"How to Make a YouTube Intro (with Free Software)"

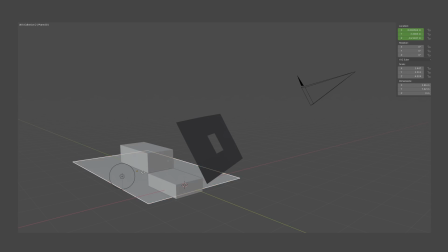[4:08]
Now I can get into the fun stuff, using simple keyframe animation to create different movements.
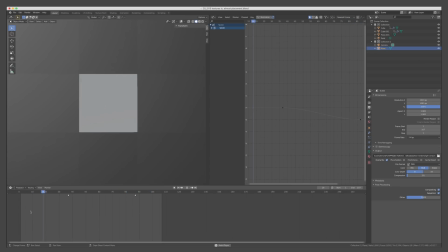[4:13]
In the spirit of experimentation I'm testing lots of different ideas, like making the cuboids move into position,
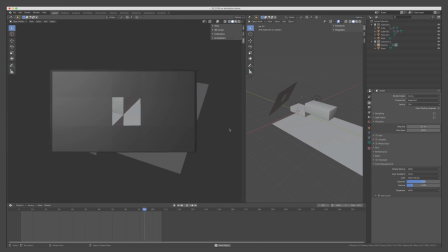[4:19]
moving the virtual camera back to reveal the final logo, and moving the light so the shadows appear at the very end. Now looking at all of this I must remember Hugo's advice to always bring it back to the values of CadeVisuals.
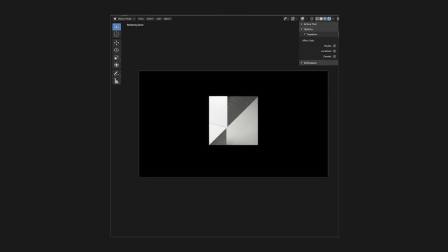[4:32]
The lighting change seems to fit nicely, showing the nuance of the shades of grey between the contrasting shapes. But with those words in mind, you know, vulnerable, delicate, nuanced, I can't help but think that the animations are a little bit too intense.
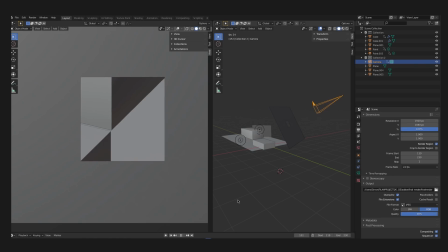[4:46]
So after lots of tests, this is the animation I'm going for. Just one box moving into place while the camera moves slightly closer.
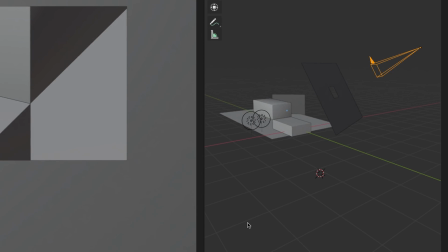[4:54]
Meanwhile the light moves more dramatically from one side of the scene to the other. So now that I've got my general idea in place, there are still many decisions left to make.
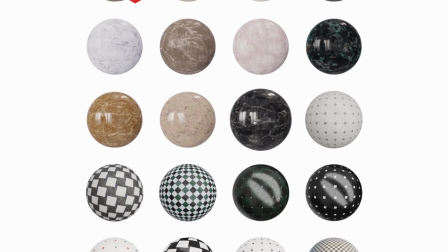[5:02]
I do like Hugo's idea of using a marble texture, so I'm going to head over to cczerotextures.com which is a pretty good place to find free textures for 3D software.
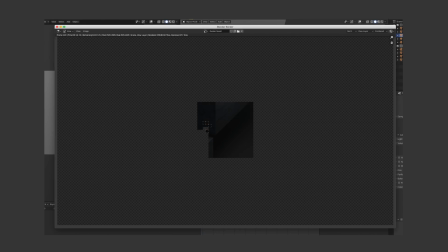[5:11]
The rest of it I decided to keep pretty simple, so while I'm waiting for the scene to render, I'm going to start working on the sound. And this is where the third free tool that I'm using to make this intro comes into play, DaVinci Resolve, a powerful piece of video editing software that's also free to download.
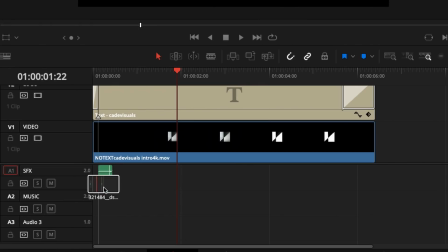[5:26]
I reckon I can kind of use the sound of a light switch to highlight the abrupt beginning of my intro.
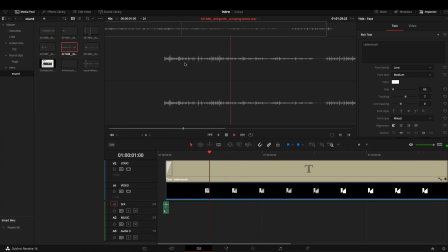[5:31]
I tried messing around with concrete scraping sounds for the movement but it didn't really fit with the speed of my animation.
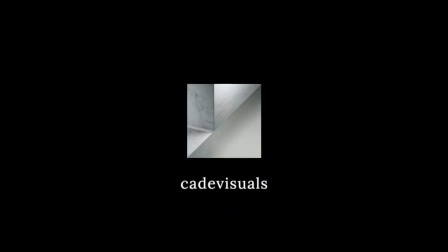[5:37]
Next I watched through again looking for visual cues that I can follow. To finish I added a quiet little sound as the scene gets darker which is just a whew sound that's been slowed down to 25%.
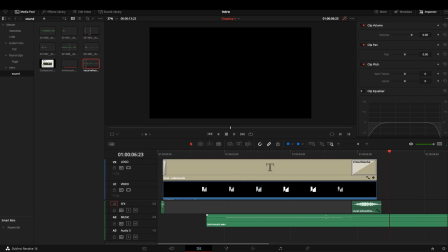[5:49]
I think I'm getting close now, but there's one more thing I want to try.
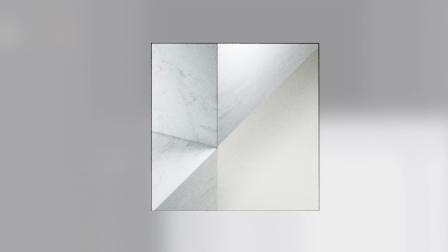[5:52]
When I was testing one of my renders, the variations between each screenshot made a kind of jitter effect that reminded me of an old celluloid projector.
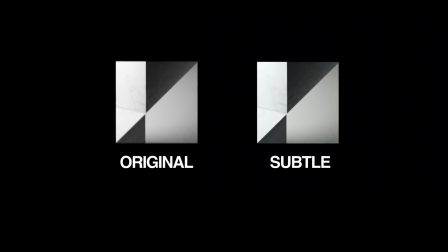[6:00]
So I think that recreating that flicker effect in a really subtle way helps tie everything together,
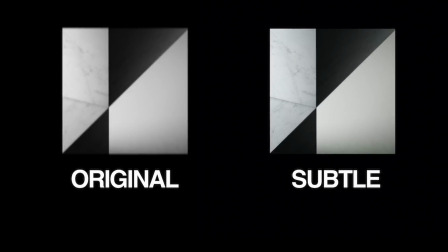[6:05]
a little reminder that CadeVisuals isn't a company making computer monitors or glasses. And so here's my final intro. Overall, I'm pretty happy with how it turned out. And of course this is all subjective, but I kind of think it does represent the values that I'm aiming for with Cade visuals.
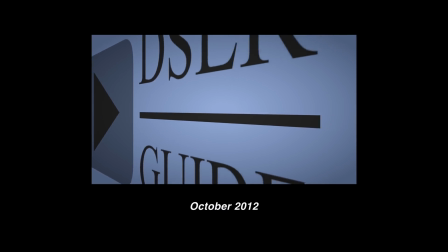[6:31]
But the real test of this intro will be time. When I look back at some of the first intros I made when I first got into filmmaking, I cringe at everything.
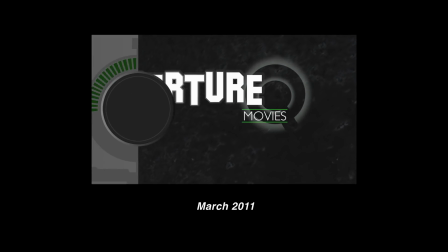[6:39]
The fonts, the colours, the sound, even the concepts. So I wonder what I'll think of this a year from now. We'll see. Well, hopefully this has given you some ideas for your future intros or title sequences. As we wrap up, I'd like to say thanks to Adobe Spark for sponsoring this video.
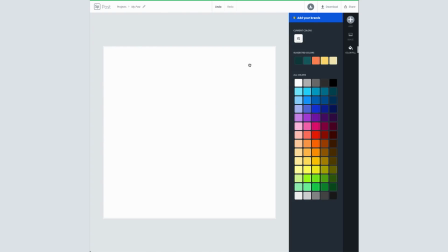[6:56]
If you want to find out more about Spark, I've included a link to a free trial of their premium subscription, which includes access to many more fonts and additional templates. But otherwise, my name's Simon Cade, this has been DSLRguide, and I'll see you next time.